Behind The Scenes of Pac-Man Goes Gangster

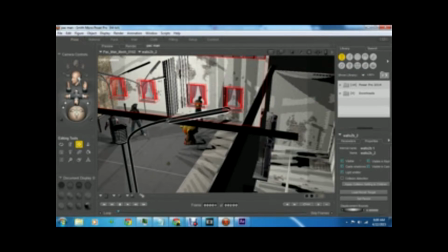0:04 Hey guys, I just wanted to make a video, show everybody how I actually made the like a little behind scenes and show you some of the stuff I used when I made the Pac-Man video for the DMX skit,
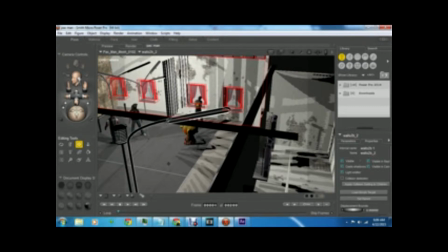0:21 the Pac-Man skit on Flesh of My Flesh, Blood of My Blood. I actually heard the song, I heard the skit a long time ago when I was younger. I always had pictured a funny, comical way of going about it because I'm pretty sure it was pretty serious.
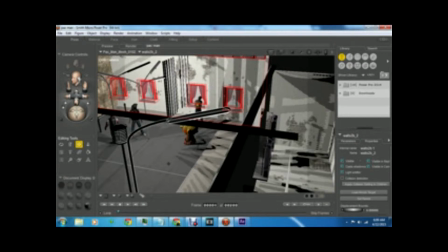0:36 But I always pictured the video in my head and just thought it would be funny instead of a friend probably who lived or someone who lived in the neighborhood named Pac-Man.
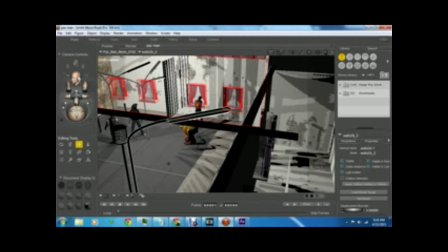0:50 I decided to put an actual Pac-Man being the drug dealer, and it was always an idea I had, but had never been able to do it. So once I actually learned how to use more 3D programs, I was able to put it together, and you guys saw the video. But anyway, I just wanted to talk to you and show you some of the stuff I use. One of the programs I used is
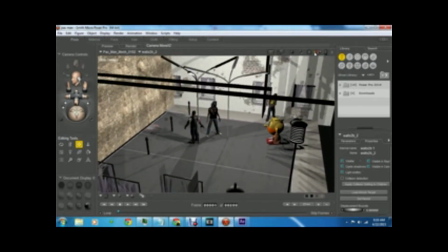1:11 Poser Pro, the game developer version, and I'm just gonna show you some of the views and the characters I was using.
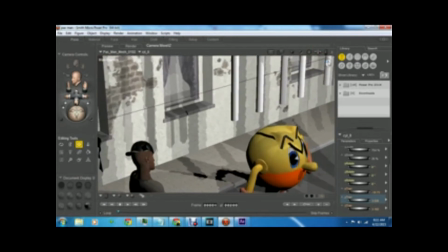1:18 I didn't really just create like dozens of things. I normally just restarted the program, and did it again.
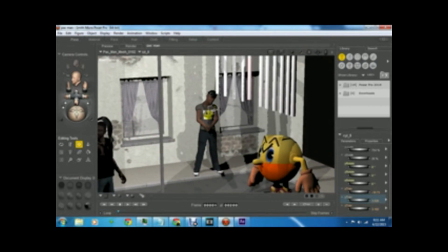1:26 And here you have some of the characters standing here. This is like Pac-Man's bodyguard.
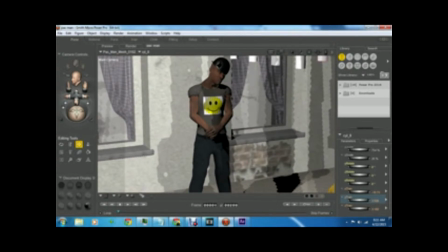1:32 He was actually just Marcus. This is one of the new poser characters. I didn't even. I just actually just picked the black guy one and put a hat on him that I got from Liquid Squid and Rendossery.com. Just very basic stuff. I put a little smiley face to kind of show that he was from Pac-Man's gang.
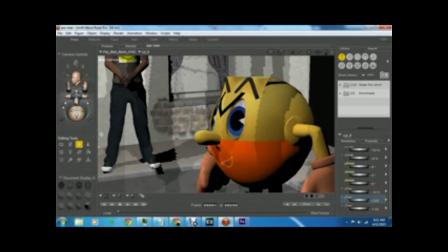1:51 And here you have the star of the show. You would call him Pac-Man.
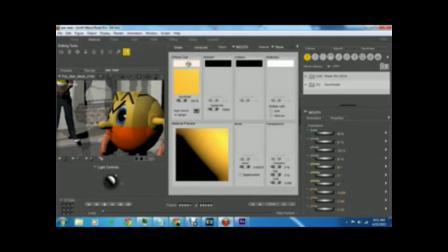1:56 He's still got the orange on that I had him wear from when he was supposed to be in prison.
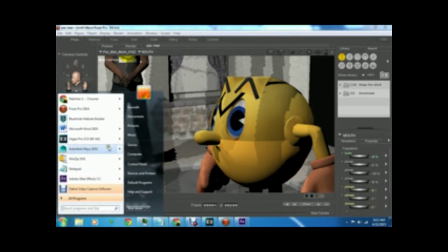2:03 He's supposed to look like that. And how I got Pac-Man's mouth to move, I actually had taken him into Unity and Maya,
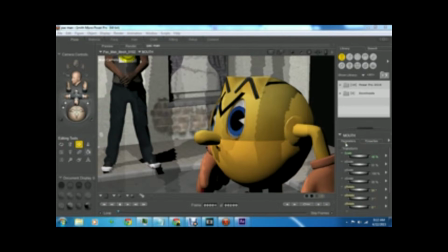2:10 I'm sorry, and tried to get him to open up in Maya to make him use, but I couldn't get it to work. I couldn't get the program together. So what I did was I actually created a small, very primitive mouth and just had it moving up and down instead of actually to simulate when Pac-Man was talking.
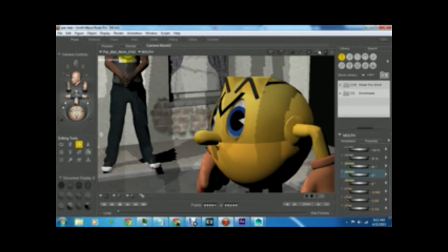2:29 So that's how I did that, and I got the Pac-Man model from one of those 3D websites like Liquid Squid. I got a lot of stuff from Liquid Squid, and I got the Pac-Man model.
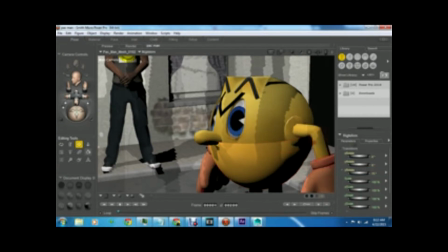2:43 I downloaded him. I had to rig him so he could move his arms up and down.
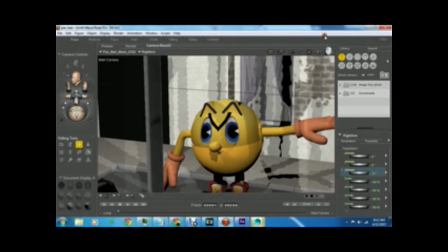2:51 Let's show you some of that now. So I had to rig him so he can move his arms up and down, so he would look more lifelike. I was going to just have him standing still, but yeah, I had to move his arm like that.
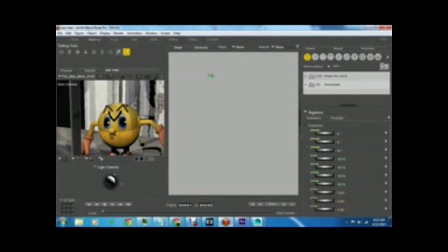3:03 To get Pac-Man to do a more of an angry face,
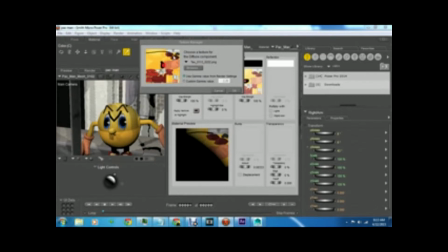3:06 I actually had to that's literally just a texture I made with just a black line going across it and his mouth.
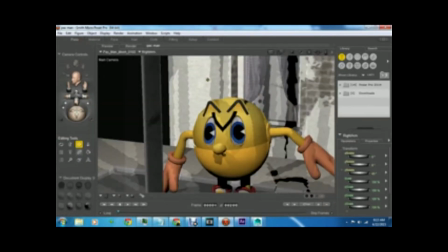3:14 I actually made the mouth just coloring it in so he had a mouth. And so when I moved the cylinder, you can kind of see his mouth look like he's talking, la la la la. And so that's how I got the Pac-Man character to do,
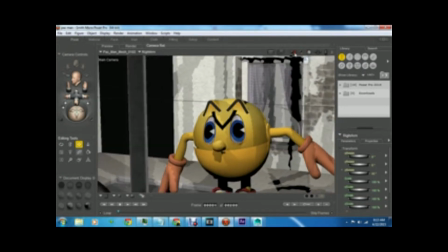3:30 to become more in scene and angry and looking like he's not willing to give up his spot.
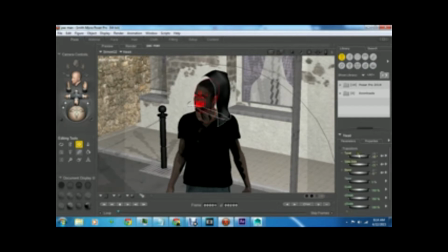3:37 It's really just Simon. It's actually Simon from Poser 7. He's actually just him. And what I did with him was I put a hood. I gave him a normal shirt that Simon wears and painted it black. Or put the material and texture as black.
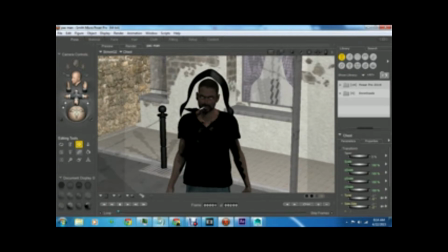3:53 And all I did was put a hood on him so it made it look like he was wearing a hood.
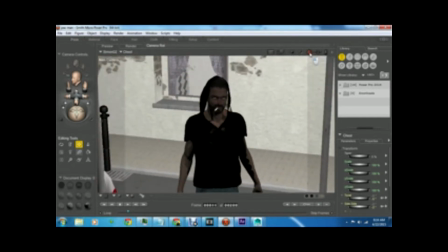3:58 It actually I have to go all the way up to like, and then I got the clothing to match it to his head, so he looks more like that.
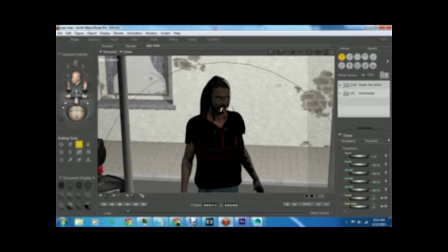4:07 I gave him some lines in his hair to make him look more like a gangster,
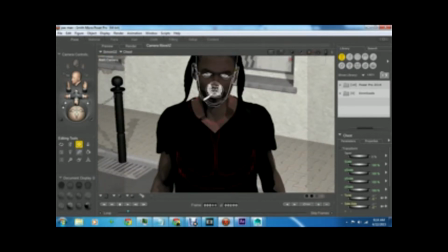4:11 and I gave him a cigarette, which is really just a cylinder just put in his mouth and parented it to his face.
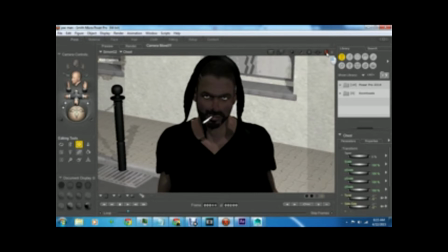4:18 I never changed his eyes from even blue. I just realizing that myself now. So I guess he was a black guy with blue eyes.
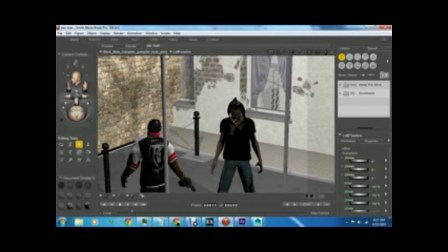4:24 And it really came out nice. His Sender's the main character. Let me just turn his body around. Who actually had most of the words with Pac-Man. I actually bought him.
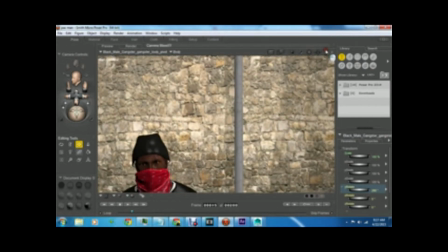4:36 I can't remember the name of the developer I bought him from, who actually had made him. He's a pretty good character.
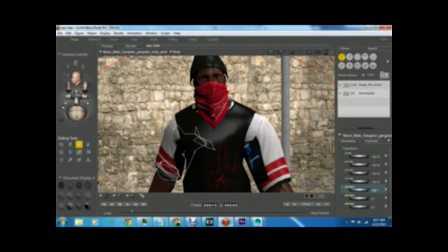4:42 I think I'll probably use him in the Mickey one that I make. And yeah, he's basically I have to do some more work on him. I just put him roughly rigged him together so I can make a real quick video. I'll probably get him better so he can move more fluently.
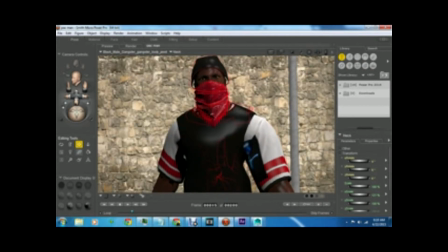4:58 But he's basically just the angry gangster guy, and I I got him from Thing. I had to rig him. He can move pretty, so he can move more fluently in the videos and talk and go with and get mad at Pac-Man for trying to take his turf.
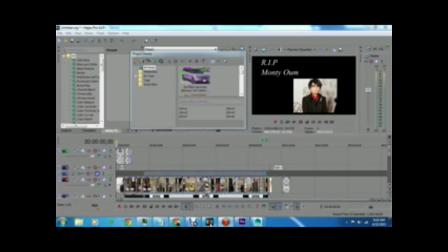5:15 And so that's basically how he is. He's just that guy. So I would make a video, take it out, and let me just show I was using Sony Vegas. And there you have me saying R.I.P. to Monty. He was a big inspiration to me when I was to make movies.
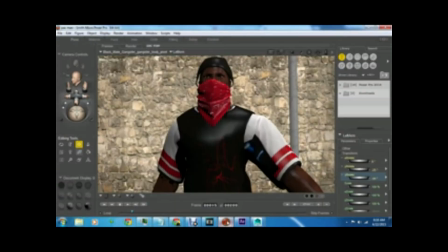5:31 And so I will make this scene like I will make this scene when he walked down the steps.
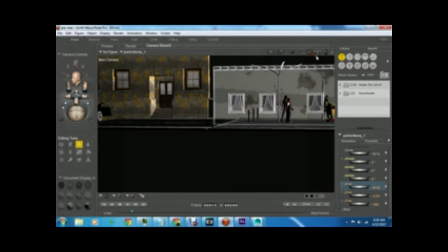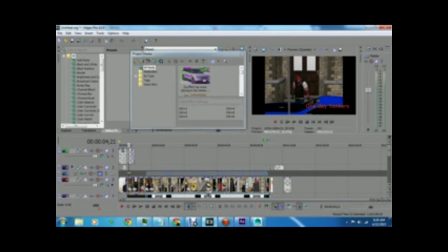5:42 So I have the character walking down the steps here. As you can see, he's actually in the video doing that. Those are the steps I have him walking down. And he's there, he's talked to the other guy. That other character, I have him disappeared. And then Simon will walk up, talking, spinning.
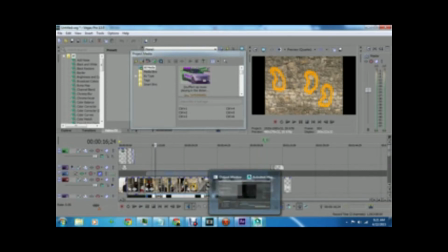5:58 And that's when basically the scene starts. Zoom in with the Pac-Man scene and the wall, the spray paint wall.
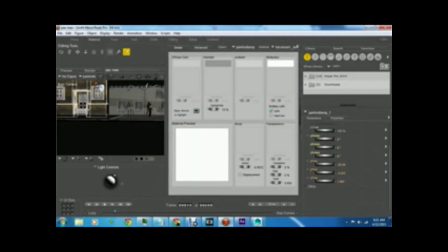6:04 That's actually just, all that is just I went into paint
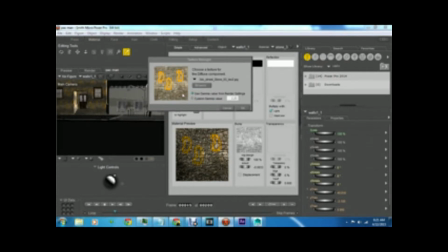6:09 and I literally just created a picture of paint with and drew Pac-Man on it, and then the poser just repeated it on the wall. So that's all that was.
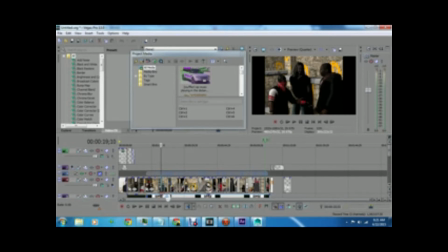6:21 That wasn't even, that was very quick thinking on my part. And then I just have them talking to each other, all three of them. I didn't bring the other character into like the confrontation where they had with Pac-Man because I didn't rig him, so he was literally stomp.
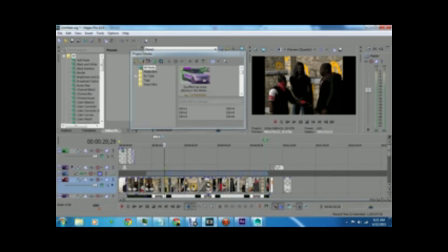6:39 I don't know if you noticed it, but he didn't move very much in any of the scenes because I didn't rig him. He was literally just a standing character. You can see him right there. He's just leaning back because he can't move.
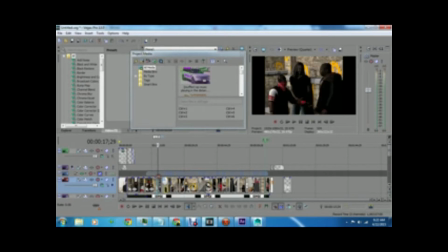6:57 And I have him move like very slightly, like his head will move and stuff. But he played off very well, like he could move, but he couldn't. And there you have him talking, and Pac-Man sees him, tells around, and the main character just walks up to him.
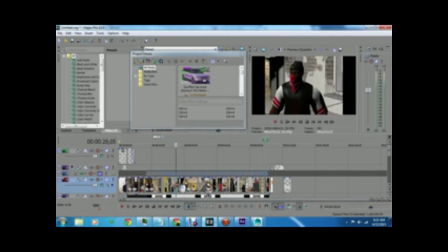7:14 And basically, it was just very simple stuff. It was basically what you would call camera tricking. I didn't really do as much as I was supposed to do. So what I did was found ways to go around it. Like I was supposed to have his whole body turned that way, but I just moved his hand.
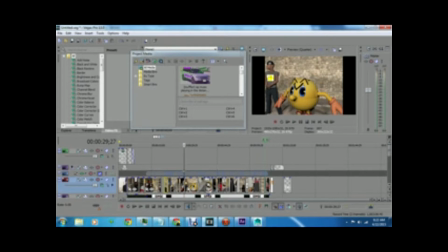7:30 And then instead of having the Pac-Man bodyguard walk over there, I just have the next scene of him standing over there. And then Pac-Man will be arguing. And the hands of Pac-Man's hands, that was actually when I made Pac-Man's mouth.
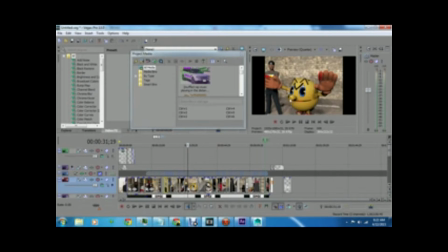7:43 It overlaid into his fingers. I was kind of mad about it, but those also gave Pac-Man look like he just murdered somebody or he did something really violent. So it gave like he still had blood in his hands. So I actually left it. And this scene right here, this I couldn't get this to work fluently as I wanted.
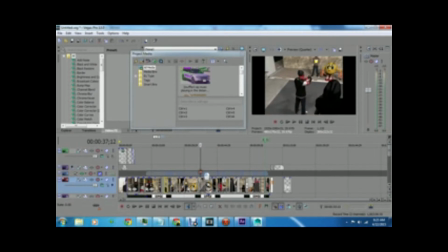8:02 The frame rate was done because he was basically saying, "You can't get it here, baby," and it wasn't as smooth as I wanted it to be, so I just left it alone. I mean, I could have went back and fixed it, but time was of the essence.